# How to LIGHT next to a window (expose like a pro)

Hello everyone, this is me, Ollie again, DOP filmmaker from Brighton. We're going to look at another sort of tutorial today, looking a little bit at exposure and look a little bit at lighting as well.
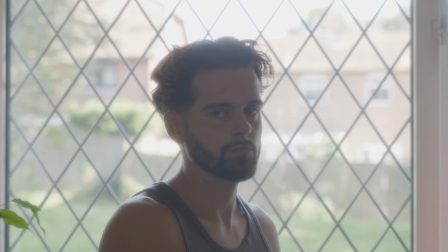11s
So we're going to jump into it now. So first things first, with this sort of setup, we have me sort of placed there by the window.
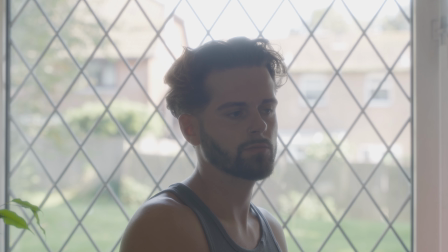18s
As you can see from the image, the back of it is completely blown out, so obviously it's looking very bright, very washed out, not looking really professional at all.
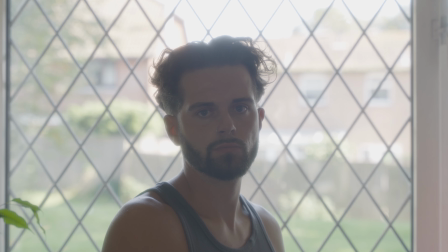27s
This is a mistake that quite a lot of people make when they're shooting towards like a window or a sort of a window in frame where the window's blown out.
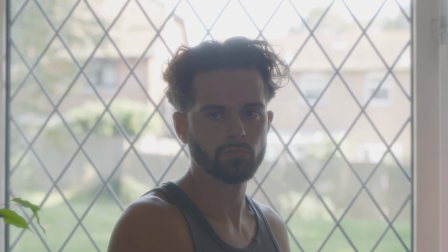32s
Obviously I'm exposed like sort of okay, like you can see me. I'm obviously a victim of making this mistake. Sort of one of my first short films. I didn't have any sort of lighting, and to be honest, if I'm really honest, I didn't really know what I was doing when it was coming to like exposure.
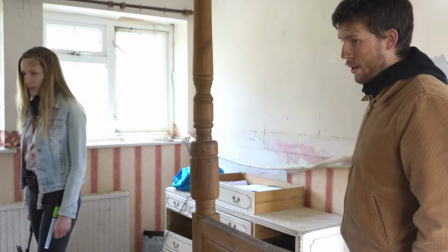46s
As you can see here, the windows are completely blown out. It's much worse than my example that I've given.
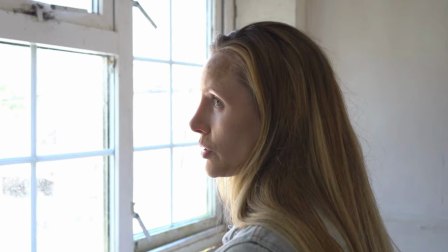51s
No detail, no nothing. So now I'm going to show you how to properly expose the image for this window scene. You want to expose your image to the outside.
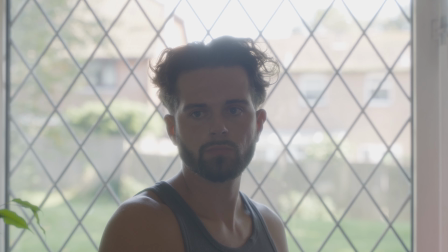57s
Do that by using an ND filter, or you can use it by closing the aperture a little bit, whatever way you want to
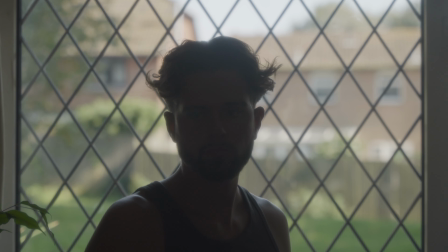63s
do it. If you don't have an ND, then you can just use it by closing the aperture. Obviously, if you do have an ND filter, it makes things a lot easier because then you can still have your shallow depth of field.
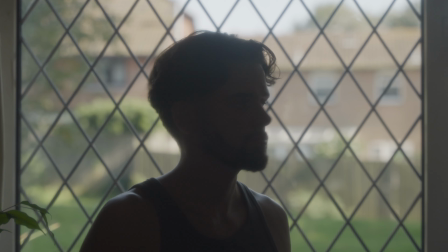70s
You don't need to change any of your settings or anything like that. Now we've got that, it's looking, pretty nice. You can see that now the background is very clear, but obviously now I am not clear at all.
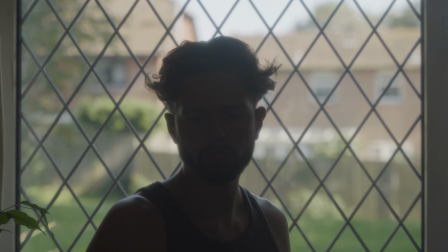79s
It's also like a silhouette. Obviously that works if you're trying to go for that sort of look, but if you're not and you want to be exposed as well, this is what we're going to do.
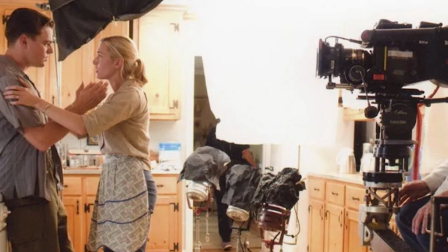85s
So we're going to use a lighting technique sort of invented by Roger Deakins called the Cove.
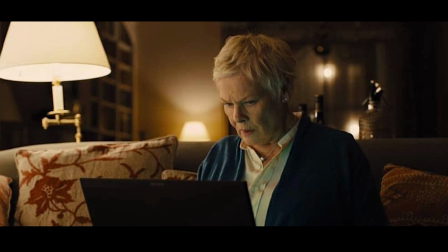90s
It's very simple actually, and it really makes a nice soft look around the face.
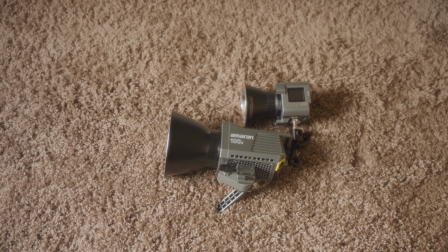94s
What you're going to need for this setup is 2 C-stands, 2 spotlights, sheet of unbleached muslin, 2 light stands and some clips, and that's all it is.
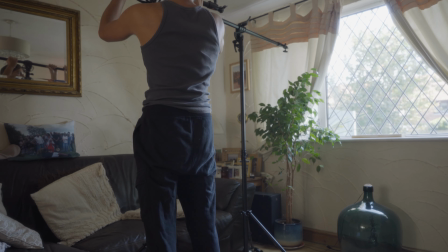101s
So as you can see here now, I'm setting up the Cove technique, putting the sheet over, clipping it on, making that sort of curve, and then shining the lights directly into it. So now we're going to go back to our example. Now we've got our light set up. So we're going to bounce our first light, and this is how it looks.
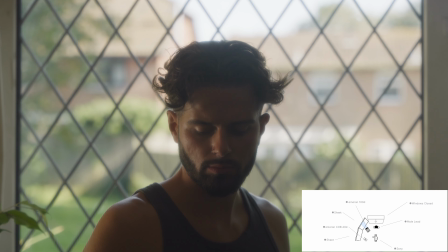117s
So as you can see, it's looking a little bit more controlled. Definitely see my face now, which is great.
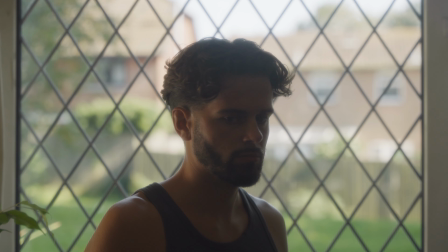122s
It's still a little bit of shadows though on the other side of my face there. It still doesn't look as natural as we could. So what we're going to do, we're just going to bounce the last light.
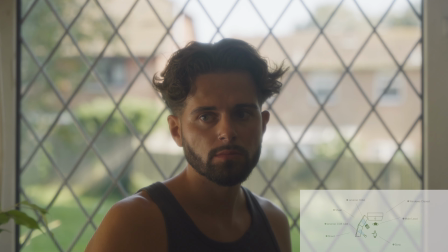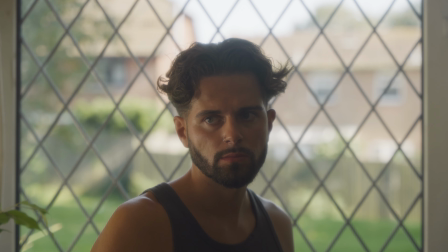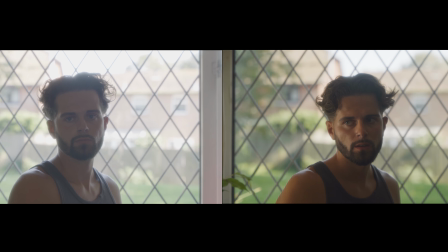And that's the end of the video. So thank you so much for watching. Like I say, hope you learned something from that. Like I say, really simple lighting setup that you can definitely do at home to make that image look much more controlled, much more natural, and much more cinematic. I'll see you on the next one.